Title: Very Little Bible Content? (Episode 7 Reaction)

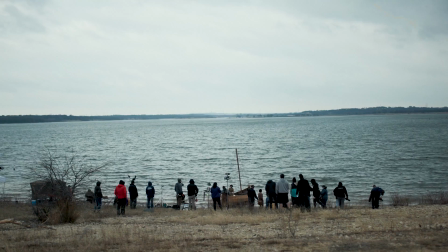So you need to watch that video to see more details about it, but it was truly extraordinary. And as soon as the fog cleared, we all rushed to the set, we all rushed to the beach,
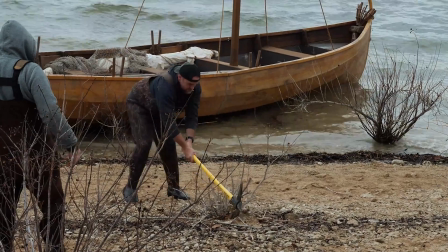the lake, and we got this scene in where you see the 4 disciples having a bit of a contest.
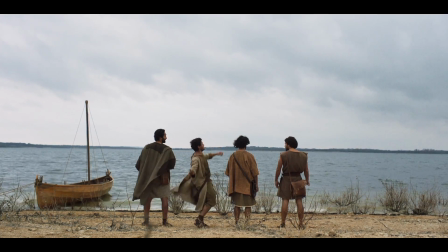And this is something that I've always wanted to do from the beginning, is I wanted to sprinkle in these moments that are very much like what we would experience 2,000 years later, which is contests.
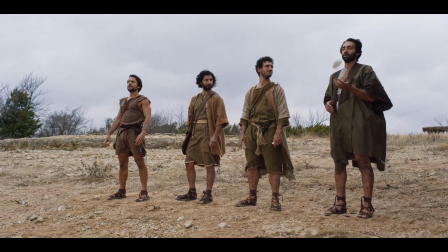And it's their form of rock, paper, scissors, is, who can throw a rock the farthest. They didn't have a ton of entertainment back then.
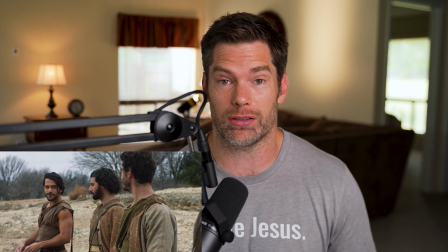They didn't have baseball or basketball. They couldn't play 2-on-2, but they had this.
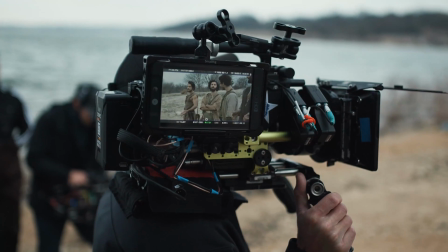We were able to film this in all the different angles that we wanted, made it look great, and then we rushed to try to get in the other scene that we filmed this day,
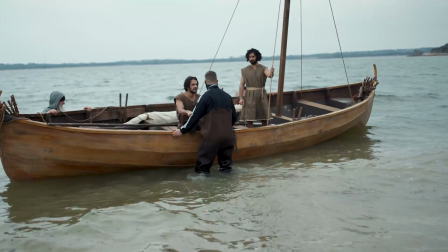which is Simon Simon and Andrew in the boat out on the lake, them fishing, and we were able to get that in as well.
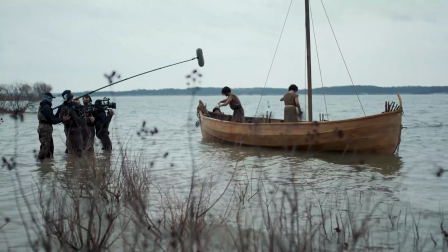Again, you'll see all the details in this recap that we did. By the way, do you like my new microphone? I know it's in the shot, so it's not quite as smooth as the other one, but I think it sounds a lot better. So this is the kind of thing that we can do when you are paying it forward or when you are purchasing some of the stuff that we offer in thechosengifts.com. So if you go to thechosengifts.com, you can get stuff like this shirt. You can get stuff like, I happen to have them right here. This stuff, books, the Bible study, the DVD, the devotional books, all of that is at thechosengifts.com and allows us to upgrade and get things like this beautiful microphone where I sound so beautiful.
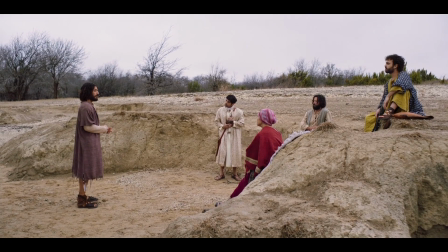Then we've got Jesus giving the preamble to the Sermon on the Mount to the disciples.
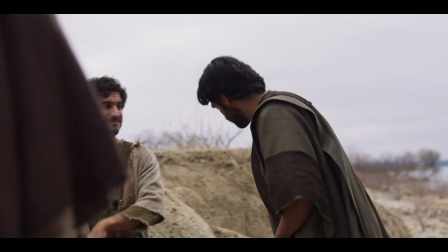He's got some of the disciples that he's assigning now tasks. Now, this is actually very realistic in the sense that one of the jobs of the disciples,
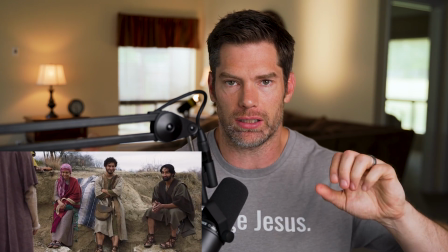and this is true of a lot of students of rabbis, but especially here in these disciples in the Gospels,
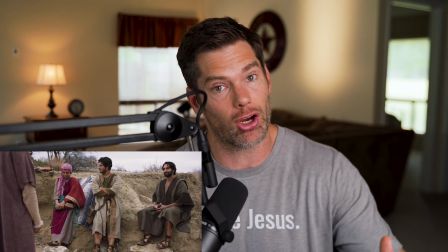is they would actually go ahead and they would prepare areas where Jesus was going to teach.
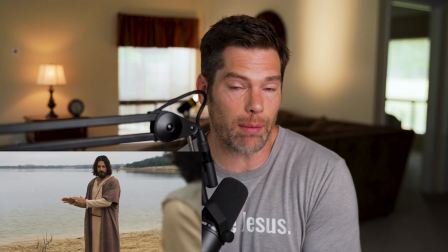So whether that was spreading the word or whether that was getting things set up or building relationships, that's the kind of thing that the disciples would often do.
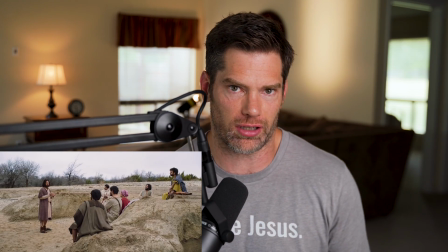And so Jesus is assigning tasks to each of the disciples. One of the things that we also wanted to do was
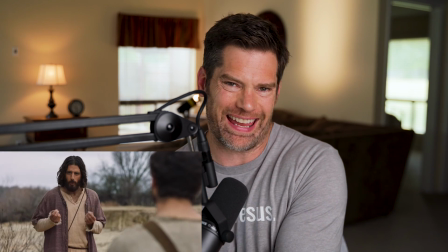we knew that we were going to end the season with the Sermon on the Mount,
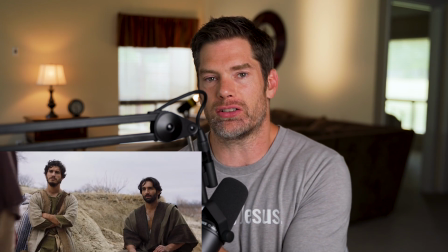or at least glimpses of the Sermon on the Mount. And so what we like to do in that situation is work our way backwards.
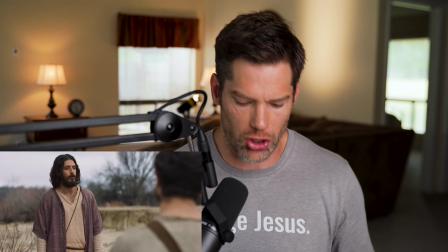And we want to make sure that we earn those moments.
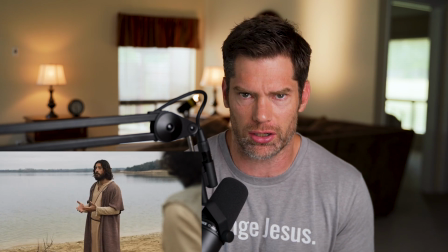And we took time on this scene to really establish some of Jesus's dialogue here to say, this is why this sermon is so important.
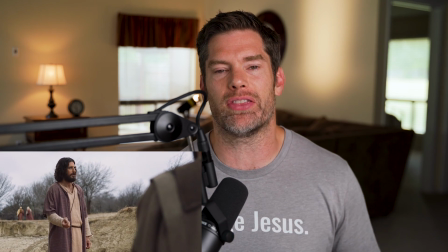And that, of course, then explains why the disciples get so tense when things go wrong.
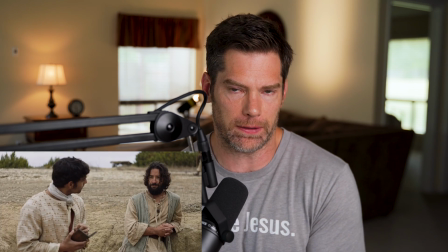So even after we decided that Jesus was going to get arrested and that he was going to get arrested in this episode,
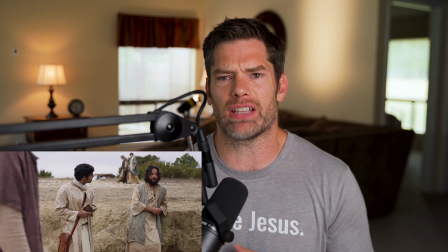we thought, well, why is it that the disciples are going to get so passionate about it?
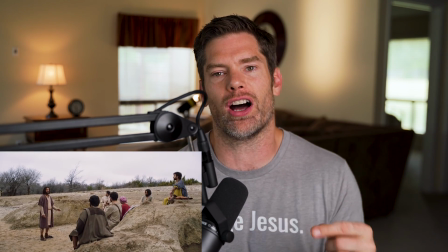Besides the fact that they're just scared that he's arrested, what are things that are going to cause them to be stressed out, to feel responsible, to try to solve the problem?
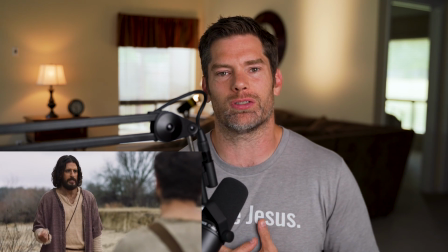And that's because Jesus assigned them a task. And that's something that we tend to do, is when we feel called to something, we take it very, very seriously, which is a good thing.
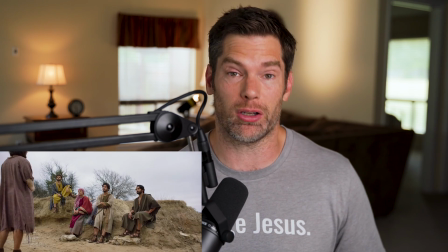But we also sometimes can maybe take on too much responsibility and feel like we own it now.
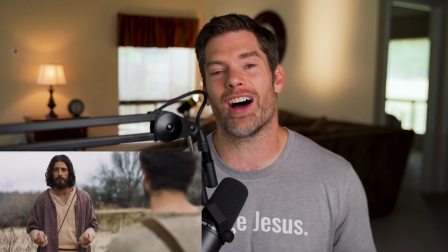Well, the disciples are taking on some ownership, which is a good thing. But it's also going to be what causes them to get a little bit too psychotic, as we see what happens to Andrew here. But all of these disciples now are like, all right, we can't screw this up. We've got to make sure that we get this right. And we set that up now, which explains some of the tension that happens later. Then you've got Shmuel returning to Capernaum.
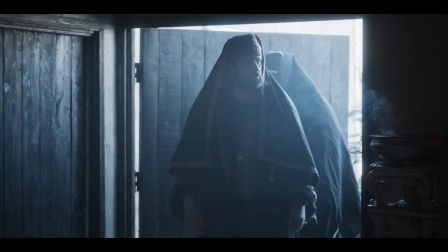And this is where we really start to see Shmuel's stature rise. We've seen him with Yanni.
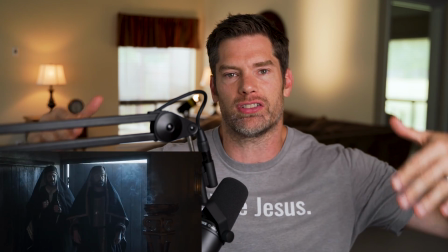We've seen him on someone else's home turf. And we see him among Pharisees that outrank him. Well, now he's going back home and he's a celebrity now.
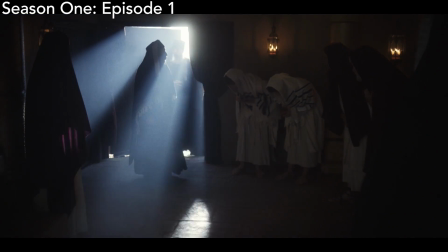And this is a callback to when Nicodemus was returning. And so this was a great way for us to show Shmuel rising up the ranks and gaining in importance.
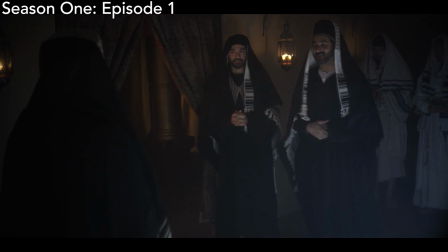And so when he comes back, it's a bit of a celebrity return, much like Nicodemus's return in episode 1 of season 1.
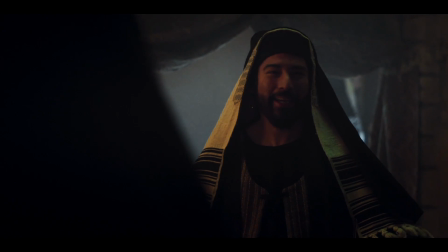And Shmuel even tries to make the same joke. Doesn't land quite as well, but you got Shmuel trying a fish joke, a sardines joke, just like Nicodemus did.
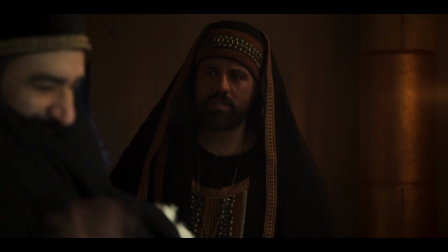And now Yusuf is in the position that Shmuel was in. And Yusuf is trying to make sure that everything's right and that everything looks good for Shmuel.
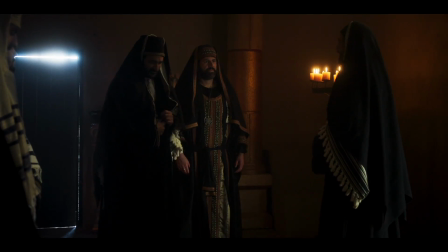And then we get to see Yusuf and Shmuel and Yanni have the conversation.
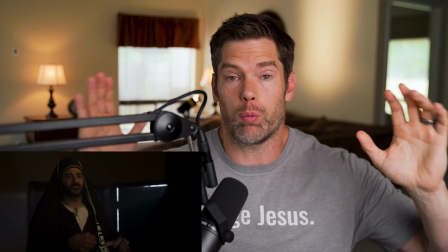And you see the range all in one scene of what the Pharisees did in response to Jesus.